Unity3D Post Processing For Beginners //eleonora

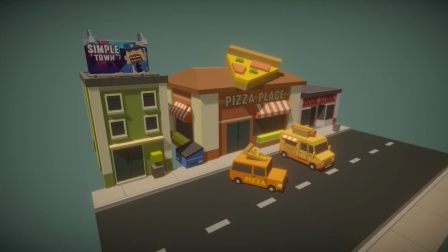Hi guys, it's Eleonora, and today I'm going to show you how I use the post-processing package in Unity to add a little bit more life to a simple game. It's not going to be anything complicated, very easy and beginner friendly.
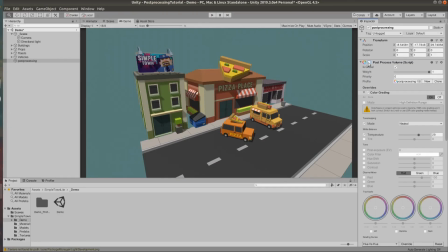We're going to start with a scene like this, and at the end it's going to look like that.
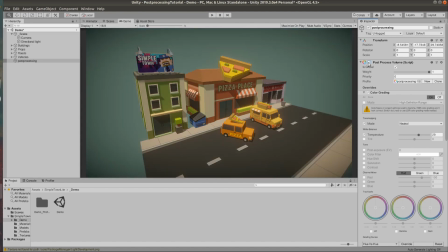I was going for a late summer evening vibe and I really like the way it turned out. Okay, so let's start. This is not a AWRP project,
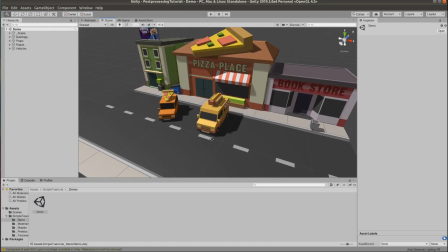so we have to add the post-processing package ourselves by going to Window, then Package Manager,
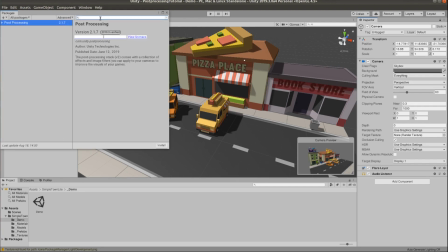type post-processing, and then once we locate the package, click Install.
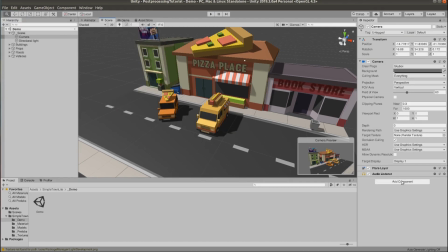When it's done, we go to the camera object and we add a post-processing layer component to it.
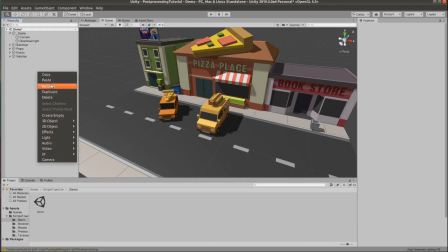Then create a new empty object in your scene, and I like naming this post-processing so I know exactly what it is.
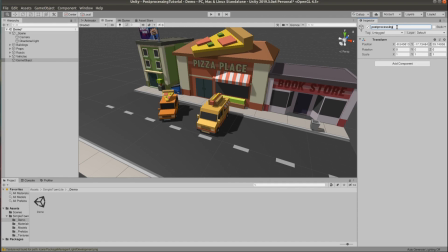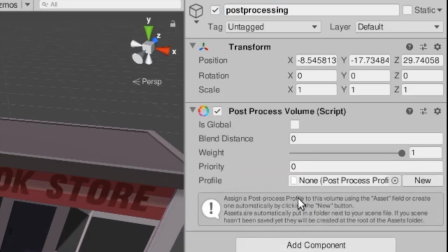Then add a post-processing volume component to it. Then click New to create a new profile.
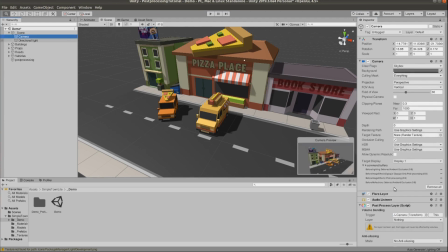And then the last thing we need to do to finish the setup is to go back to the camera and select which layer we would like this to be applied to.
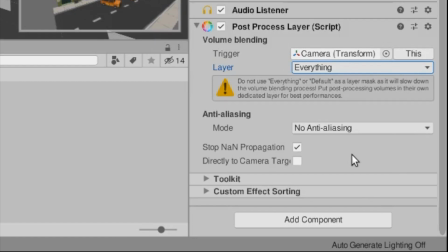And I'm selecting everything because this is just an example scene, but at the very least you probably don't want this applied to the UI layer.
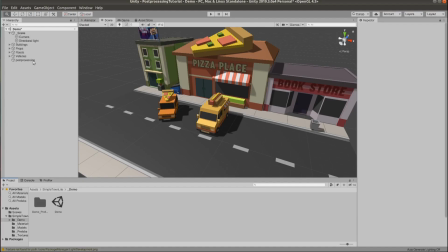So now that it's all set up, we can go back to the post-processing object and start adding effects to it.
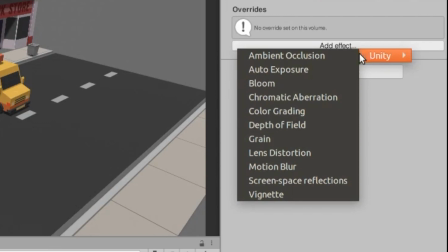Click Add Effect and you should see all the different options, and I highly recommend exploring them all.
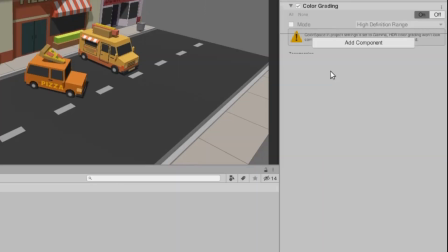We start by adding color grading, and you can see it has a bunch of different options. In order to change any of them, you first need to tick the tick box in front of the option you want to change.
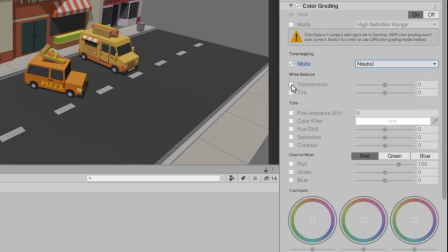I'm changing the mode to neutral, then the temperature, because I would like this to look warmer, and I'm not going to change anything else for this.
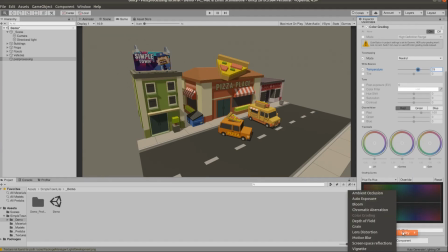Then I'm going to add a new effect, and I'm going to pick bloom, and to be fair, I'll probably add more bloom than I should, but I really like it.
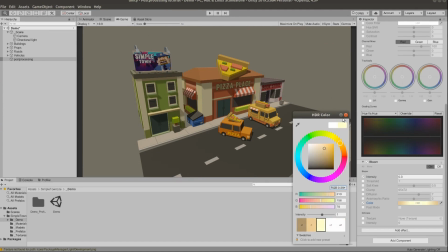I'm going for a light yellow HDR color, and then I'm going to crank up the intensity until the car starts glowing a little bit.
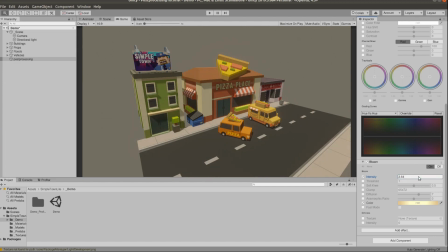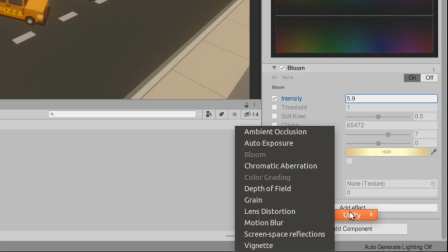Next, we add depth of field, and that would help us make objects further into the distance look a little bit blurrier.
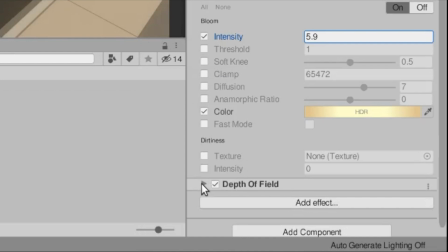I usually just play with the settings until I like what I see on the screen.
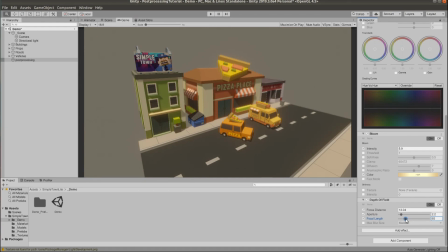So if you look at the bin in front of the bookstore, you can see the effect while I switch it on and off.
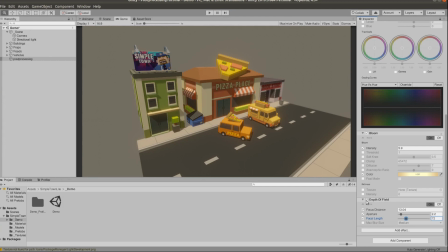It is very subtle, but it makes the scene look a lot more realistic to me.
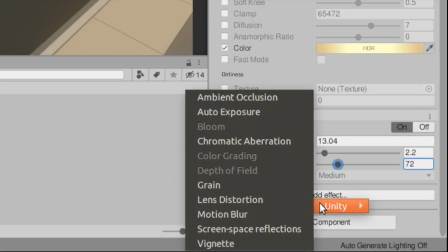And last, I'm gonna add a vignette, and I really like the Don't Starve look and using really big vignettes.
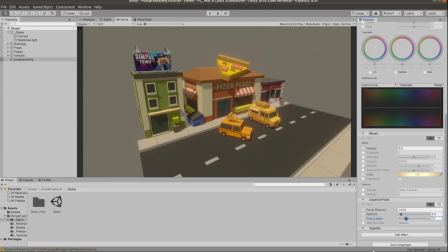You don't have to.
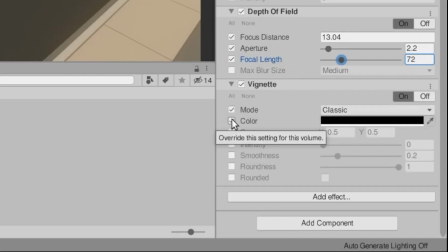You can change the color, roundness, smoothness, intensity of the vignette, and all of those options are exactly what they sound like.
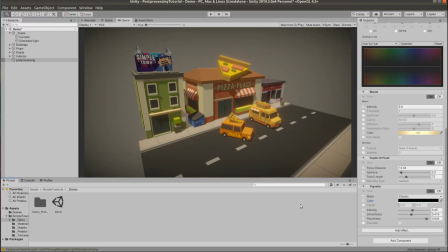I was trying to decide between a medium blue or classic black, but at the end I just went with a classic black one. And lastly, this is not really a post-processing tool, but for quick results, I like simply changing the background color of the camera to bring a little bit more life into the scene.
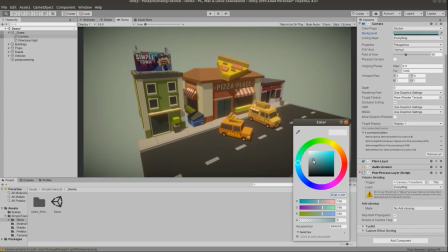And after some trial and error, I went with this greenish blue to make it seem like it's
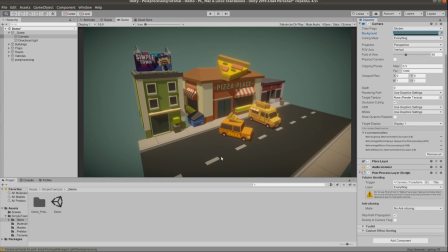later in the evening, but before the sun has set. And that's it, this is the finish effect. I quite like the way it turned out. I hope you liked this video, try it out and make it your own. If you have any tips or questions, comment below. Thanks for watching, and please subscribe.